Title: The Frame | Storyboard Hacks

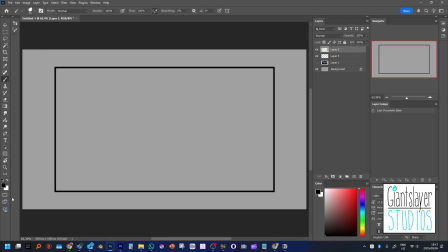(0:00)
Okay. So the frame is our invisible window into the world of the film, and mostly we do what we can to not remind the audience that it's there. So some filmmakers make the choice to remind people that the frame is there. This can be done in a variety of ways. For instance, kind of using tangents, bringing things too close to the box of the frame,
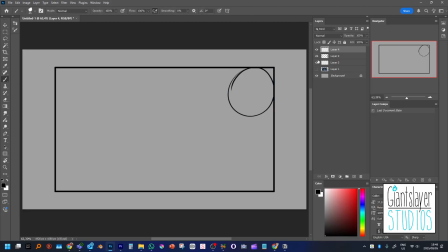(0:19)
kind of reminding people that they're hemmed in by the ratio of the frame. But for the most part, it's my business as a storyboarding teacher and the business of my students to kind of learn how to make the frame invisible, forget that it's there entirely.
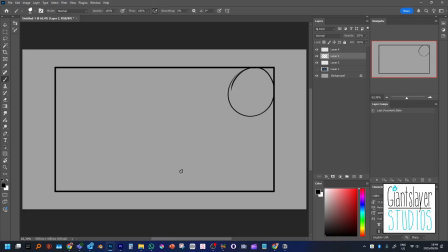(0:33)
The frame is first and foremost a 2D object. Even when it is filming live action, it is always 2D. It is always being projected as 2D. We're not living amongst the characters as such. We're watching them through this window.
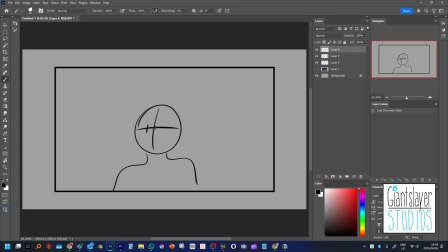(0:49)
And while that works for the most part, there are various techniques that we kind of use to try and go into the world, into the frame, as though it's a 3D world. There's multiple very specific ways to get us into the frame and get us into the world of the story using line,
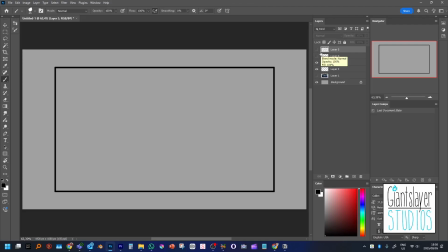(1:05)
shape, color, movement, convergence, all manner of quite specific psychological and visual techniques. And a lot of these are discussed in the book, The Visual Story by Bruce Bloch, which I'm fully planning on doing a series on in future. We can treat the frame in two basic ways.
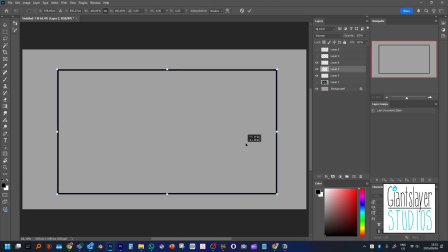(1:21)
One of those ways being just moving around the frame itself, moving around the camera itself, assuming that the frame is the camera. And the other way is by moving the characters in front of the frame or coming closer to the frame, so they can move further away from the frame or they can move closer to the frame. So we can treat the frame in two basic ways.
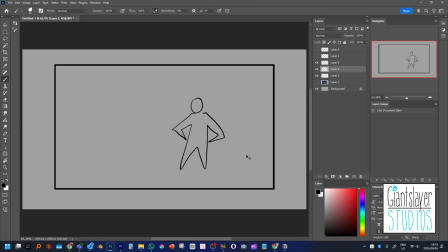(1:41)
We can move it, the frame itself, or we can move the subjects within it. The subjects can also move closer to each other. So the moment we kind of double this guy and put him to one side, suddenly we have character relationship.
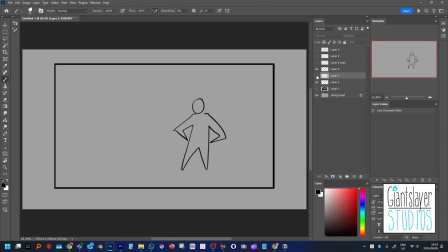(1:54)
The characters also have a relationship with the frame itself, and all of this forms at bottom a basic story. It's quite remarkable how just by putting two characters on screen, a relationship is already formed. We don't know what the relationship is. We don't have a ton of information about it, but there is suddenly a story.
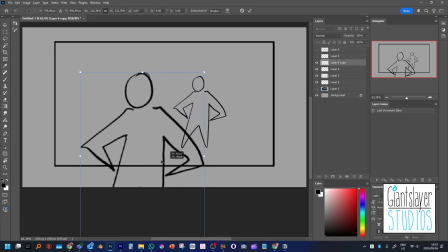(2:13)
If we start to put one character closer, and you see here, I'm not really putting a character closer, I'm really just scaling them up, which is that kind of fun thing your brain does when you're working in a 2D space, but trying to bring across 3D concepts.
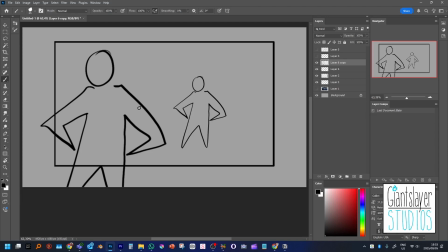(2:27)
The moment I take a character and scale them up, suddenly a very different sort of story emerges, or a new kind of story emerges.
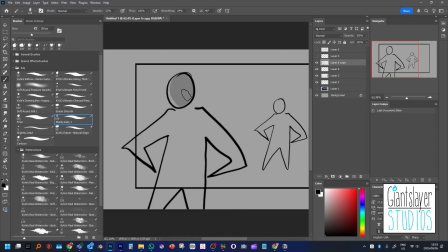(2:35)
Maybe if I take some shading to this character as well and sort of fill him in and route him to the front of the frame, as it were,
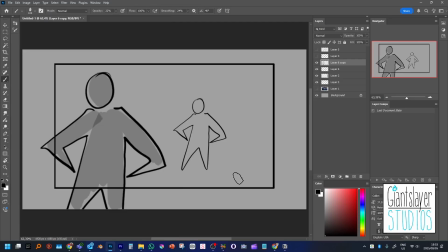(2:42)
suddenly things start to look a little bit like, is this character mysterious somehow? Can the person who the camera is on actually see them, but we can't? If I were to put a kind of a face cross on this character and make them look as though they're looking at us and this character looking at them, suddenly are they facing each other?
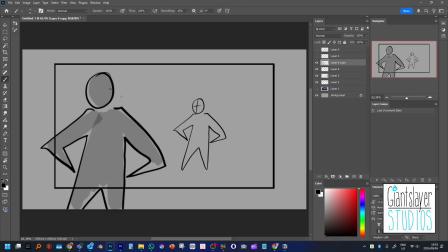(3:02)
Is this a showdown of sorts? All sorts of story ideas suggest themselves, and yet what have we actually done? We've just doubled the character, pulled one of them up slightly, and put a bit of shading on him. We haven't even drawn a grid in the scene yet. We don't know we don't have any context for the scene.
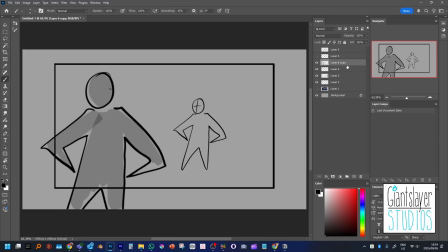(3:18)
These are completely blank mannequins, and yet something is emerging already, which is just kind of how powerful your brain is with creating story out of seemingly nothing,
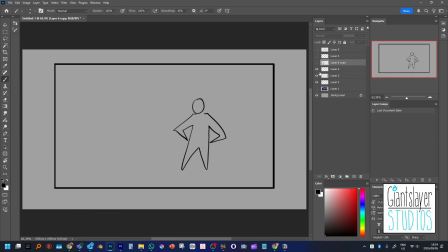(3:28)
creating relationships out of seemingly nothing, because we're hardwired to expect relationships. We're hardwired to look for relationships.
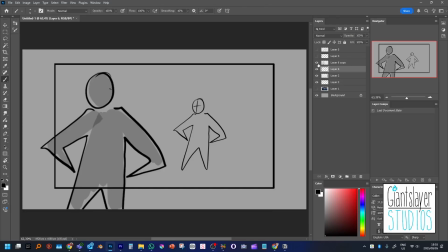(3:34)
I do want to note one other thing with these two characters and how the frame is kind of used. I alluded to it earlier of how we can make people aware of the frame. One very obvious way to make people aware of the frame, which often we want to avoid,
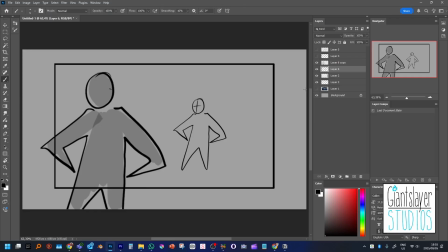(3:48)
is by breaking the frame or not breaking the frame as well as we could be doing. So it must be noted here that characters do and can break frame as often as they like. Let me get rid of that little face cross there. So characters do break frame, but when you break frame, you kind of want to do it properly, as it were.